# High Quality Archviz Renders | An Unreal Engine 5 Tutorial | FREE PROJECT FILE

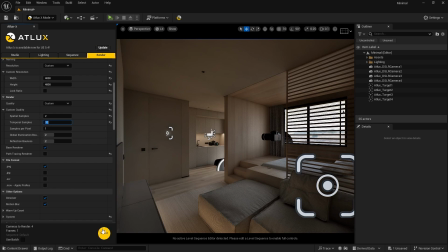9:06 And finally, we can hit the shoot button to create our still images.
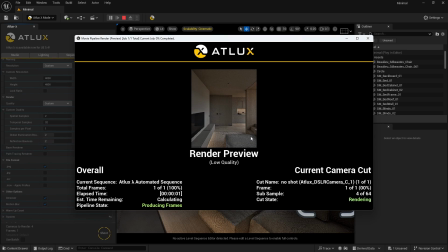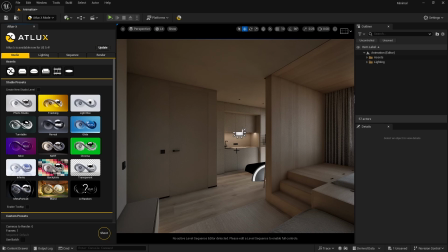9:16 A great way of enhancing a client's experience or your portfolio is by rendering an animation. An animation can help drastically because it creates emotion and atmosphere through music and motion. We can help our clients showcase functionality better and capture transitions between rooms.
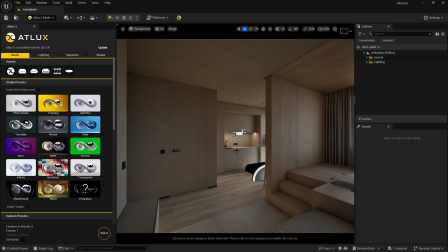9:34 We must know that there are 5 key techniques for interior animation. Number 1, the peaking effect, which creates intimacy and intrigues the audience.
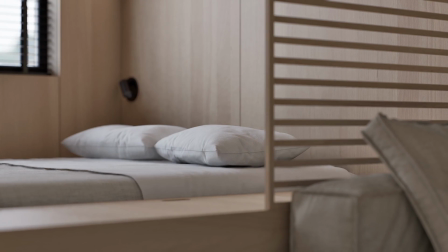9:42 Number 2, which is focus shift, which helps to direct viewers' attention and enhances the narrative depth by creating an emotional impact and building suspense.
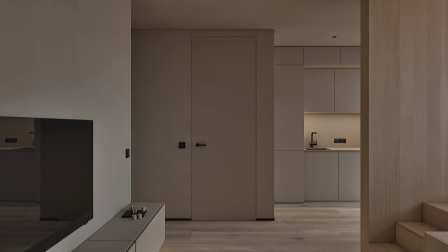9:51 3 is immersion. Here you will explore the space to give a sense of size and functionality.
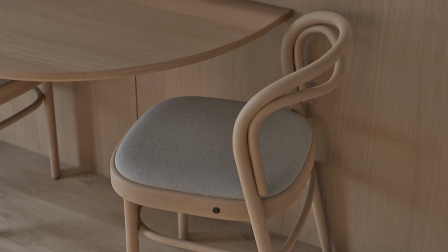9:57 Number 4 is close-ups, which are used to create intimacy, reveal detail, and focus the viewer's attention.
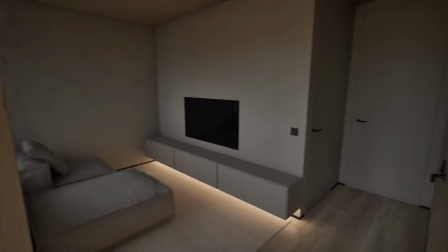10:03 And lastly, we have first-person animation. This helps by creating immersion, creating a sense of scale, and generating a personal connection.
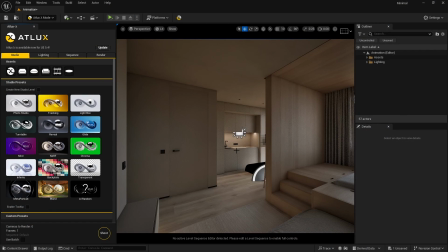10:12 When we are creating our animation, it's important to use these 5 key techniques to optimize the impact our animation has on the audience. Let's see how we can implement these techniques in practice. To start, we must add a tracker and camera to our scene.
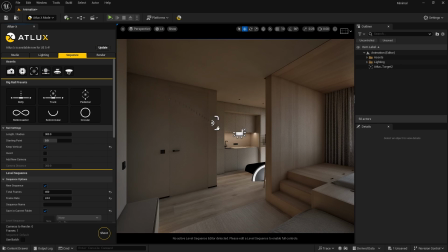10:27 We can do this here in the Atlux sequence menu by drag and dropping the tracker and camera module in a viewport, just like before.
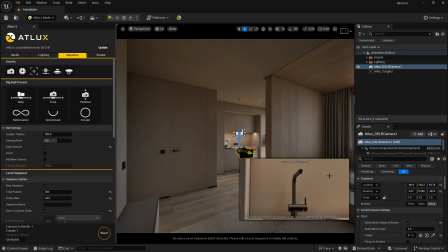10:35 Let's position the camera with the previously mentioned 5 key techniques in mind. Now that we have set the camera in the right place, we need to navigate back to the Atlux sequencer menu and add a reel to our camera. First, make sure the camera is selected in the outliner. Then in the rig reel presets, select the preferred reel.
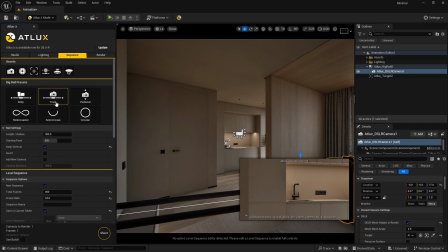10:54 If needed, the reel settings can be adjusted in the reel settings menu here in Atlux. When a reel preset is added, we can see that the reel appears on our camera here in the viewport. With the reel selected, we can adjust the camera's current position on the reel. This is the movement that will reflect in our sequence.
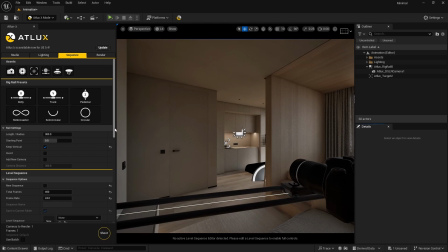11:15 Let's create a sequence here in the Atlux menu under Level Sequence. Make sure to check New Sequence. Personally, I'm using a total frame amount of around 300 with a frame rate of 24. This will ultimately decide the speed of which my camera is moving.
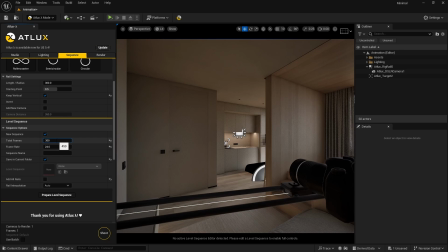11:31 When we aren't happy with the speed, we can alter the frame amount to a higher or lower number, depending on if we want our shot to move faster or slower. When that is all set, click Prepare Level Sequence. When prompted that our camera doesn't match the output resolution, simply click it away.
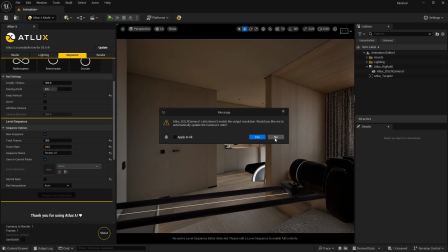11:47 We do this so our camera resolution stays the same as the way it's been set up. A sequence is now created and opened.
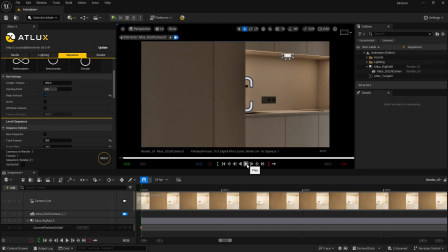11:55 When we view our camera and click play here in the sequencer, we can see that the camera moves over the timeline accordingly.
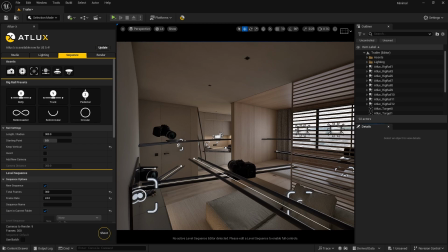12:04 All we need to do now is repeat this process until we have enough sequences to create a short clip.
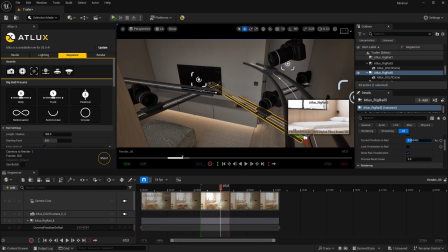12:10 It's important to switch up the motion from horizontal, vertical, and curved.
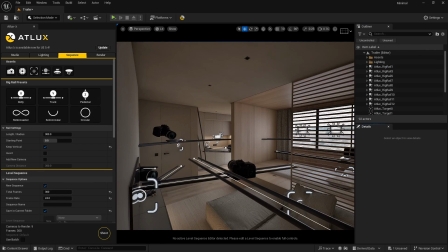12:17 This ensures we create a good dynamic in our final animation. An animation of 1 minute is sufficient.
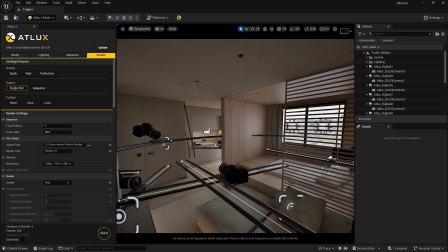12:25 When all the cameras are set up, we need to open the render menu in Atlux once more. This time, we need to make sure that we set our render output to sequence instead of single shot. Next, make sure that the sequence frame count and frame rate match with the created sequences. Set an output path and adjust the resolution to the desired value.
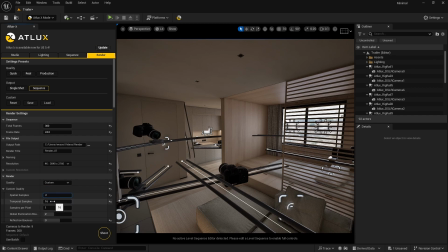12:47 For the samples, a 2x32 sample rate works great for interior animations rendered with Lumen, but feel free to adjust this number to your needs. Select the desired file format and then make sure to turn off the denoiser.
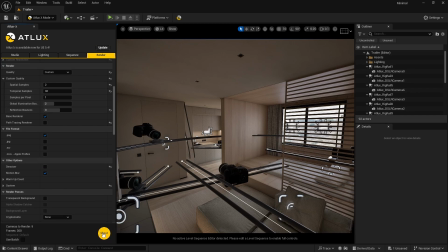13:01 Once done, we can select any camera within our outliner or multiple if needed and click shoot.
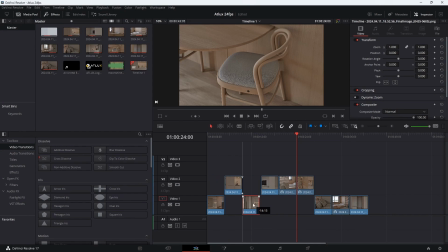13:08 When our sequences are done rendering, we can put it together in any video editing software.